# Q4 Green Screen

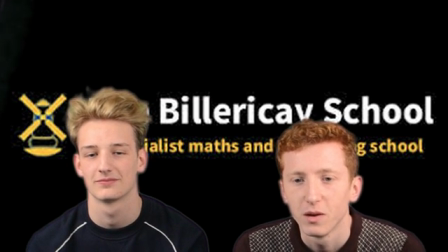(0:00)
Hello, I'm Louis Hollyman. And I'm Lewis Smith. We are both in first year of sixth form in the Billericay School, and our film is called The Chase. We used the micro and macro elements within film technology in order to help us produce a professional piece of work.
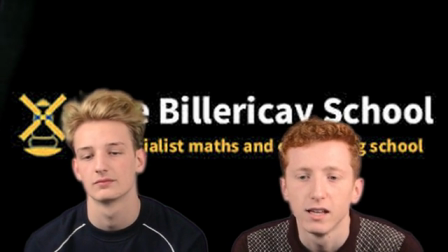(0:15)
The software application that we used on the Apple Macs made a significant impact into development and editing in order to make it as appealing as possible.
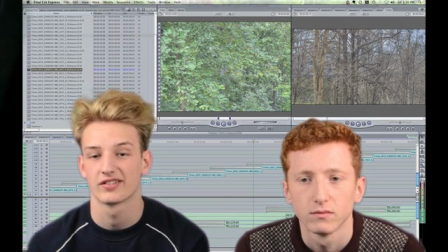(0:25)
We used both iMovie and Final Cut Express. Both these softwares aided us in the editing of our films, which helped develop our aims for cinematography and non-diegetic sounds, as we were able to incorporate this into our film.
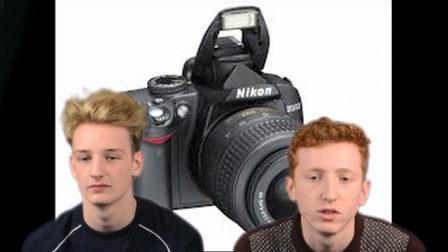(0:40)
We were also fortunate to be able to use top quality cameras that produced the best image quality in terms of colour, contrast and textures.
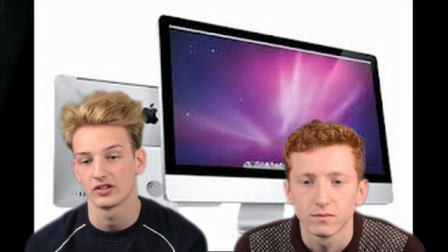(0:48)
The Apple Macs were useful with our research into the typical conventions of action movies. We had the ability to look at famous action movies, looking at the conventional music they used,
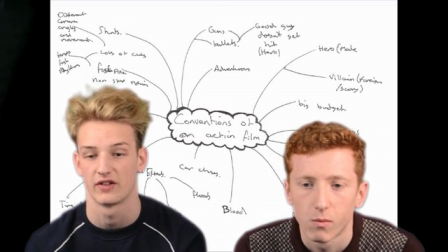(1:02)
specific camera shots that created effects, and the editing that was used, hoping that this could educate us into maybe using some of these elements in our piece.
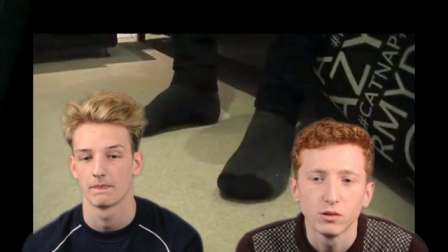(1:14)
Despite the technology, we also had a clear understanding of filmmaking. We clearly looked into a wide variety of different camera angles and shots, as well as a composition of shots.
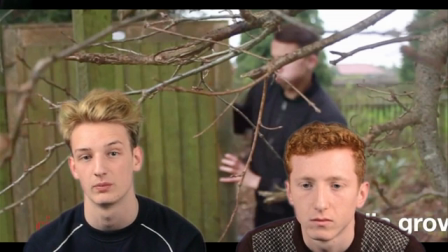(1:26)
We used a wide variety and use of different shots for each scene we filmed, and decided which shot looked the best and had the greatest effect.
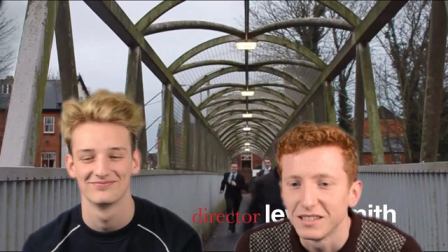(1:36)
The use of continuity editing was a key concept that we really wanted to focus on to make sure our chase scene was as fast and flowing and engaging as possible, so that each shot was significant in leading on to the next one. A significant use of match and action was when Jake opens the door from the inside.
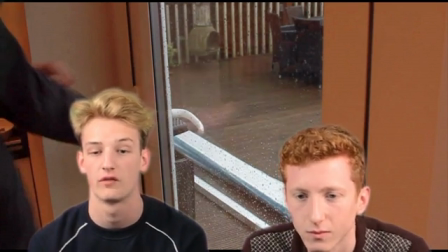(1:55)
The camera then transitions to a shot of Jake running out the door from the outside.
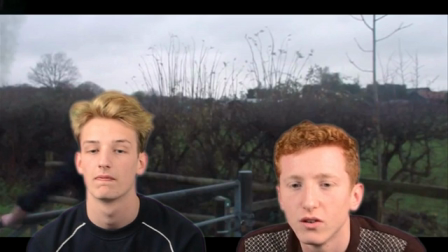(2:01)
We also use this technique in the opening sequence to show the fast-paced intensity that is conventional of an action movie.
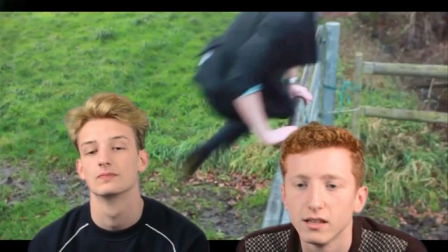(2:08)
In this example, one of the agents jumps over a gate. The match and action in this case is used in the bird's eye view of the gate.
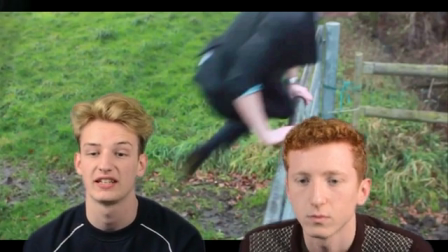(2:15)
During the first scene involving Jake, he hears a sound effect of a car door closing.
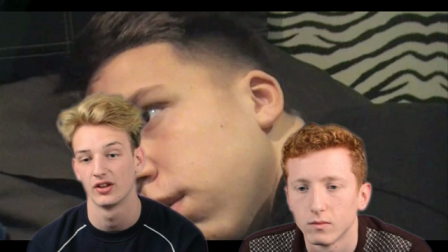(2:20)
This effect is used to wake up Jake as a non-diegetic sound, acts as a stimulus.
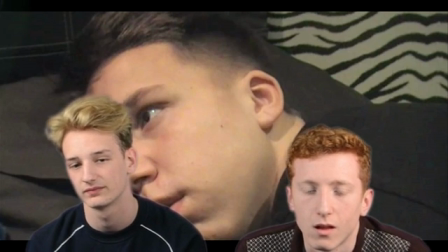(2:27)
This clearly expresses to the audience that Jake is anxious. For the narrative of our story, we took inspiration from other action movies.
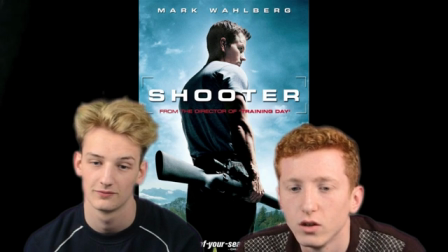(2:36)
One film that made a big impact on the development of our narrative was the 2007 action movie Shooter, starring Mark Wahlberg,
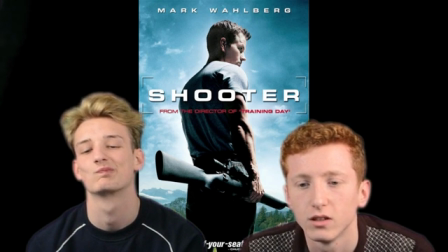(2:44)
who is an ex-CIA agent who is framed for assassinating a high government official and is on the run from the US government.
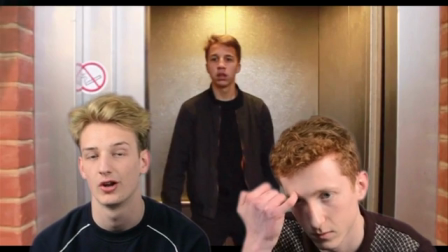(2:53)
This reflects the character we have, who is on the run from the MI5 and who is framed for stealing classified documents.
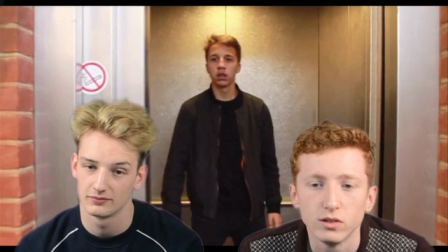(3:02)
If we was to create another opening sequence, we would use technology like YouTube to research films even better.
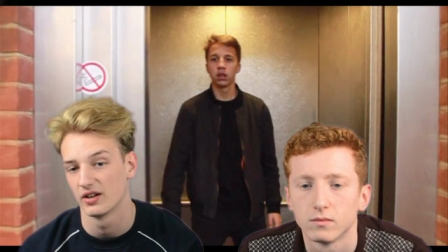(3:08)
We also use particular techniques to create a representation of individual characters. For Jake Boston, we dressed the characters in casual clothes to create the image of an ordinary man. However, he wears black clothes, suggesting he has darker secrets.
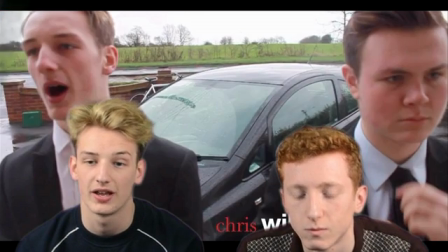(3:26)
The two agents wear smart clothes and are very conventional of government workers.
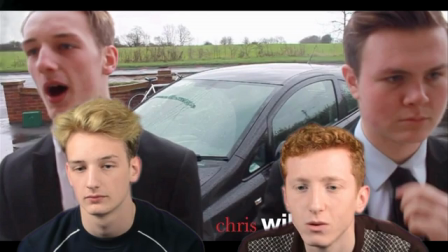(3:31)
This is because they act in a professional manner. The film appeals to mature audiences of 15 years old and above.
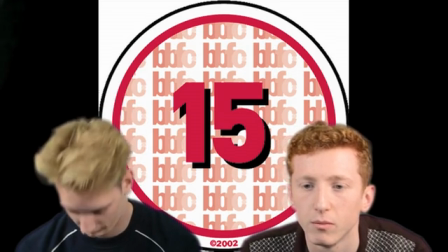(3:39)
This is because the content may not be inappropriate for younger viewers.
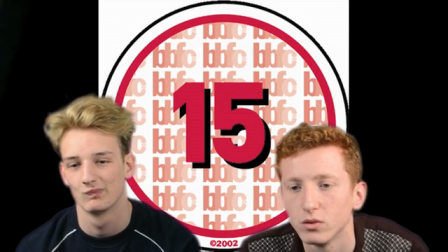(3:45)
The complex narrative may be difficult to understand for this age group.
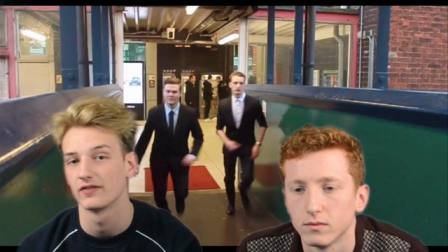(3:50)
The genre of our movie was clearly action, as it followed the typical conventions of many action movies. For example, there are many chase scenes in action films containing the protagonist being chased by the antagonist.